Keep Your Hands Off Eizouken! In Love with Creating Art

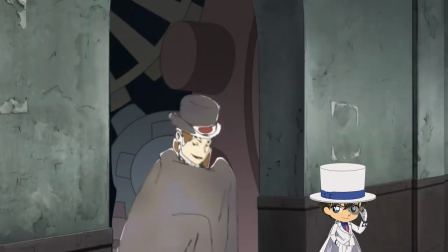732s
When the girls are exploring the abandoned factory, they're all dressed up as different characters from Japanese folklore,
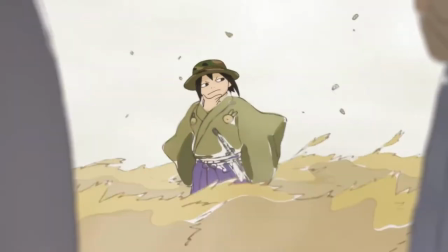737s
except for Asakusa, who's dressed up as a nameless samurai from Yojimbo.
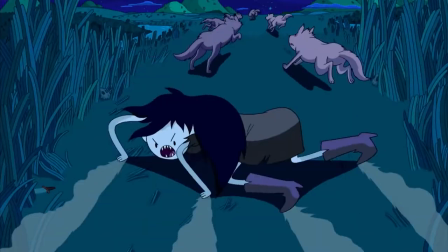741s
Earlier in that same episode, Kanamori replicates the Akira bike slide, which, anime law decreed, every mid-degree piece of animation has to replicate.
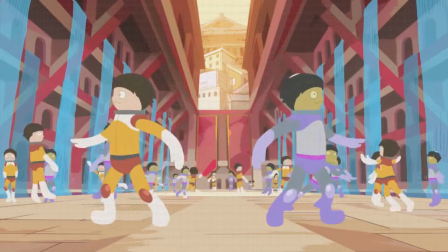749s
Also, I'm like 80% sure that the ending of their last anime is a reference to the 1996 Transformers movie,
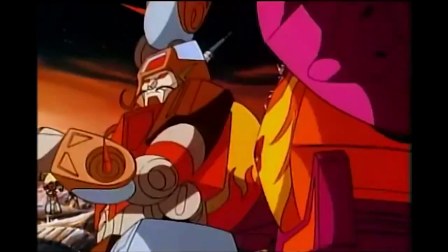756s
when the Autobots and the Junkoids dance together after performing the universal breathing for the second time after the first one failed.
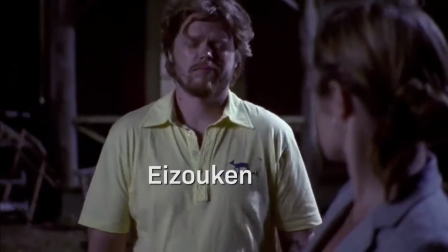763s Wow, you just made that reference.
Even some of the plot is inspired by real life moments in anime history,
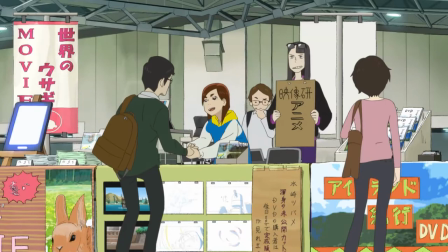771s
when the Isuken had to work up until the same convention they're supposed to present at, that actually happened to the original Gainax team,
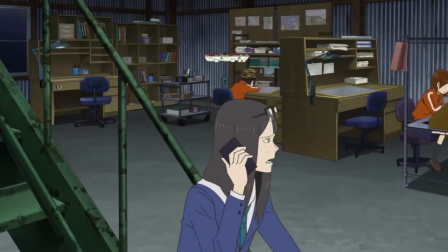777s
then known as Daikon Film. They had to work until the very morning of the convention they had to present at, twice, for a convention they named their studio after.
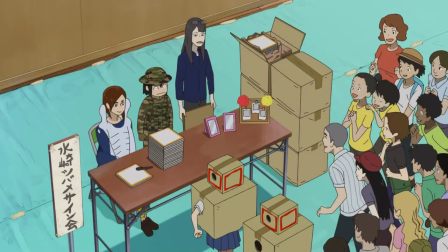786s
While the story itself is continually referential to anime history,
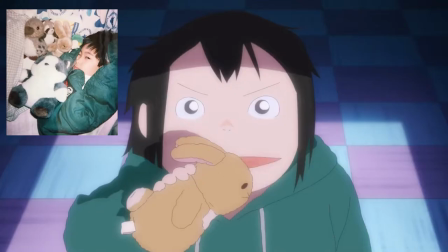789s
a lot of it is naturally based on the life of creator Sumito Iwara's experiences growing up as a kid who wanted to make anime.
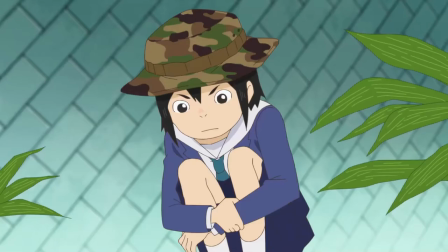797s
In an interview with Live Door, Iwara discussed how they had trouble fitting in at school because of a developmental disorder,
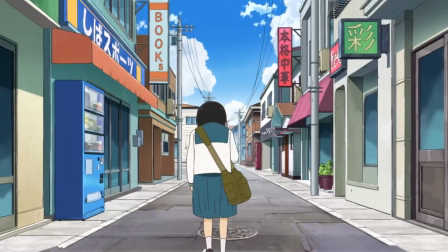803s
so they started drawing as a self-defense mechanism, escaping a world where they didn't fit in by creating a new one where they did.
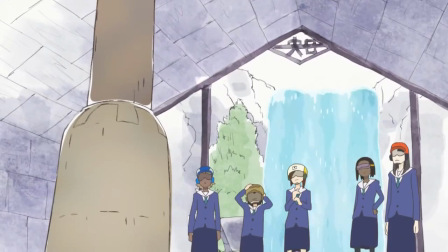809s
This is where the daydream scenes come from.
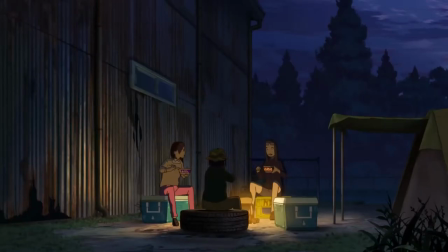812s
Iwata wanted to escape his world so much that he created characters that were fully capable of escaping into fantastical worlds whenever they wanted.
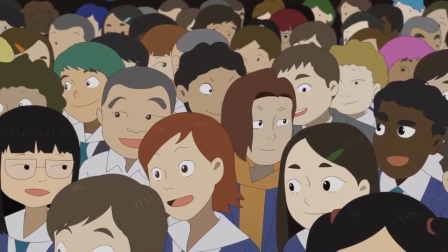820s
One of the first things you'll notice about Shibahama is that its inhabitants are incredibly diverse, with all types of skin colors and body types present on screen.
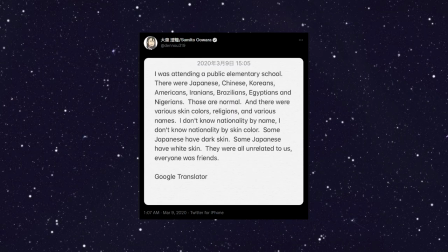828s
In a tweet from March 2020, Owara described how their Kanagawa Elementary School was filled with people of multiple different skin tones,
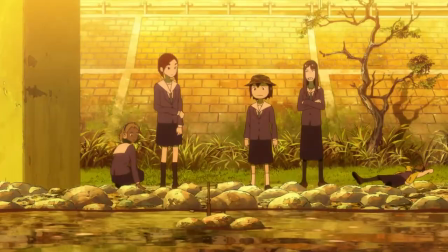836s
nationalities, and ethnicities, but that didn't change anything, they were all friends.
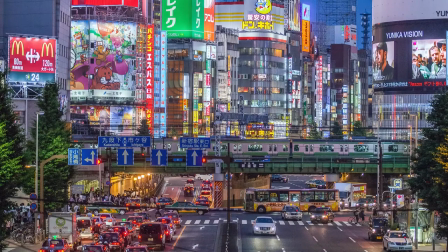840s
In college, Owara studied animation in Shinjuku, where one out of eight inhabitants are foreign nationals, making it one of the most diverse wards in all of Japan.
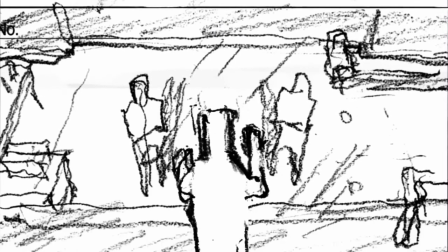849s
Marimoto Hashi, who was in charge of the storyboards and art direction for the first episode,
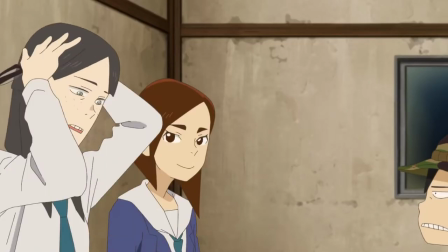854s
told GigaZine that even though the main characters were girls, they could have just as easily been boys, so she ensured that their movements felt,
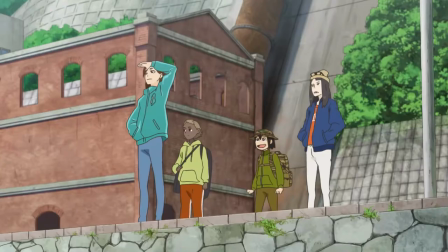861s
quote, genderless.
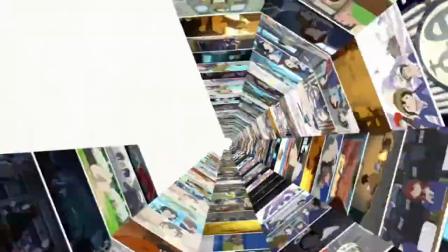862s
As every good piece of art does, Isuken synthesized the lived experiences of its creators and their inspirations into one chimera-like piece of art.
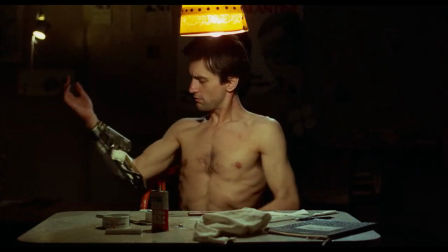871s
Artists making unabashed references and homages to the things that inspired them is how they show their love for those things.
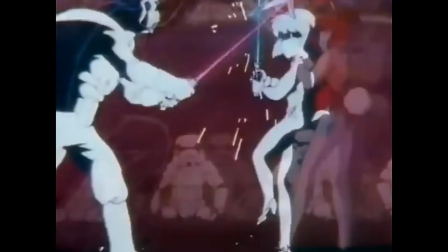877s
Just look at Daikon 3 and 4's opening animations.
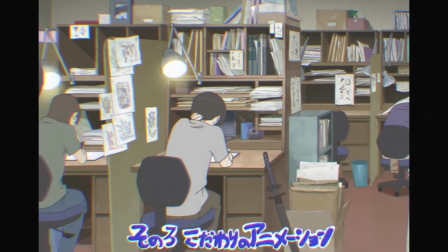880s
But what makes the series great is how those lived experiences and inspirations connect to the original thoughts of their creators,
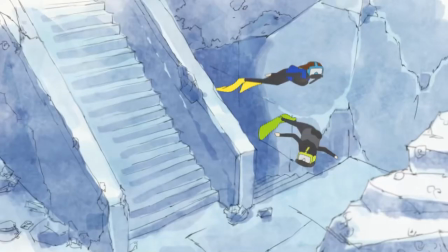887s
and while Isuken clearly draws from a deep wallspring of inspiration, the original bits are equally amazing,
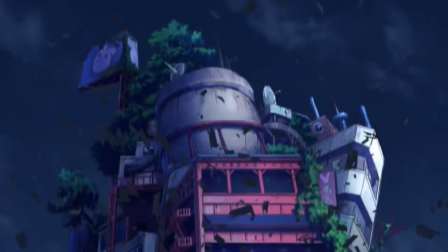893s
tying everything together into one fantastical bow.
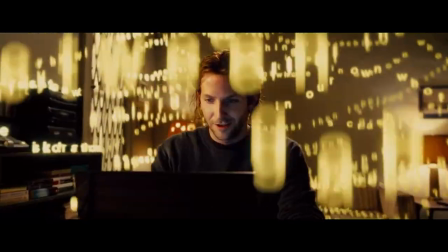896s
But the truest test of a person's artistic passion and creativity is when it comes up against the reality of limited resources.
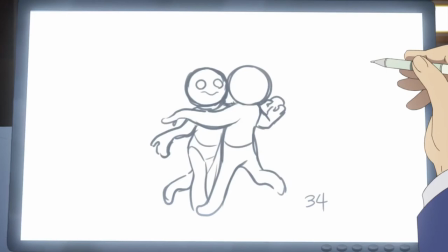903s
When Asakusa and Mizusaki want to spend months perfecting a single 5 second scene, Kanamori has to tell them that they don't have enough time until their deadline for that.
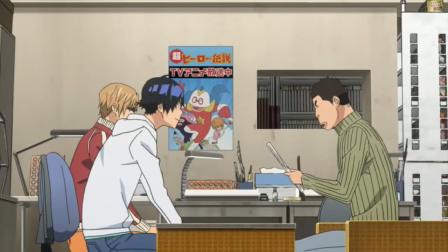912s
Every artist, assuredly the ones who created this anime, faces this problem once they make a career out of their art.
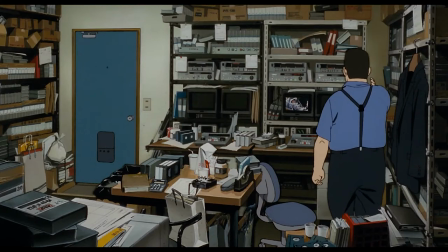918s
Sometimes it's an unexpected hiccup delaying everything, other times you simply might not have enough money to get that scene just right.
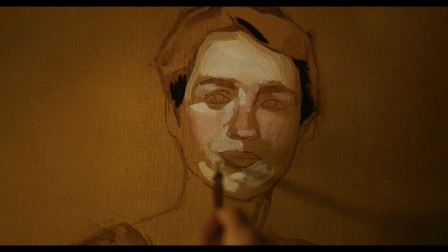925s
There simply will never be a way for an artist to get everything just the way they want if they aim to release their art within any reasonable margin of time.
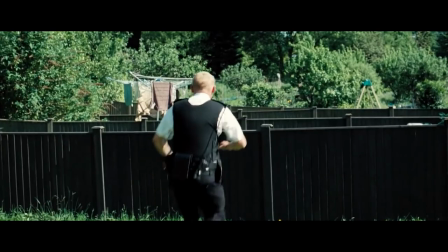933s
While those types of problems might spell doom for some, for others it forces them to find creative solutions to their problems.
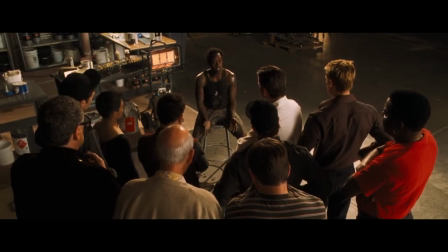940s
One of my favorite examples of how limitations can make art better in some ways, is the original ending of Neon Genesis Evangelion.
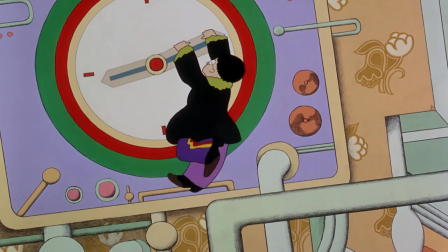947s
Most people think that Gainax ran out of money, but what really happened was that they ran out of time for a plethora of reasons,
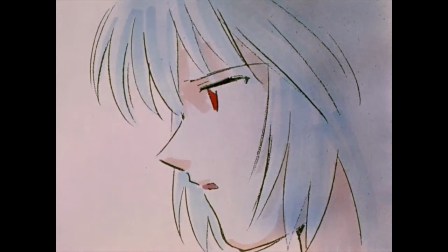954s
but that lack of time made it so that they had to use storyboard illustrations and watercolors to create the ending that we got.
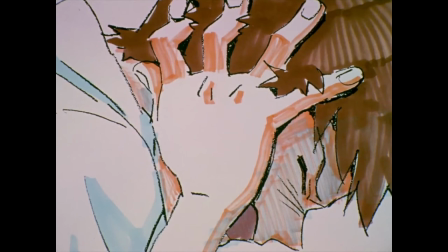960s
By that point, Shinji's mental state was at the edge of a very dark abyss,
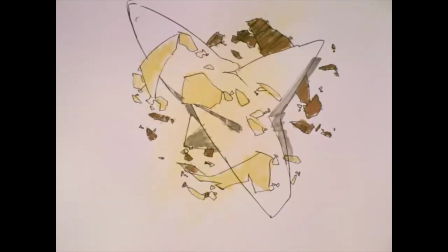964s
so the radical shift in art style made it feel like the world around him was changing in response to terror and anxiety he was experiencing during the first impact,
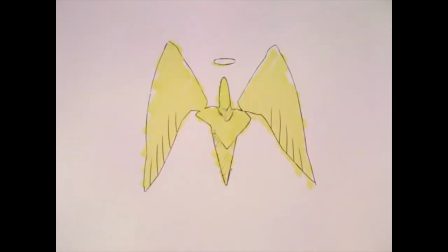972s
thus deepening the impact of those scenes.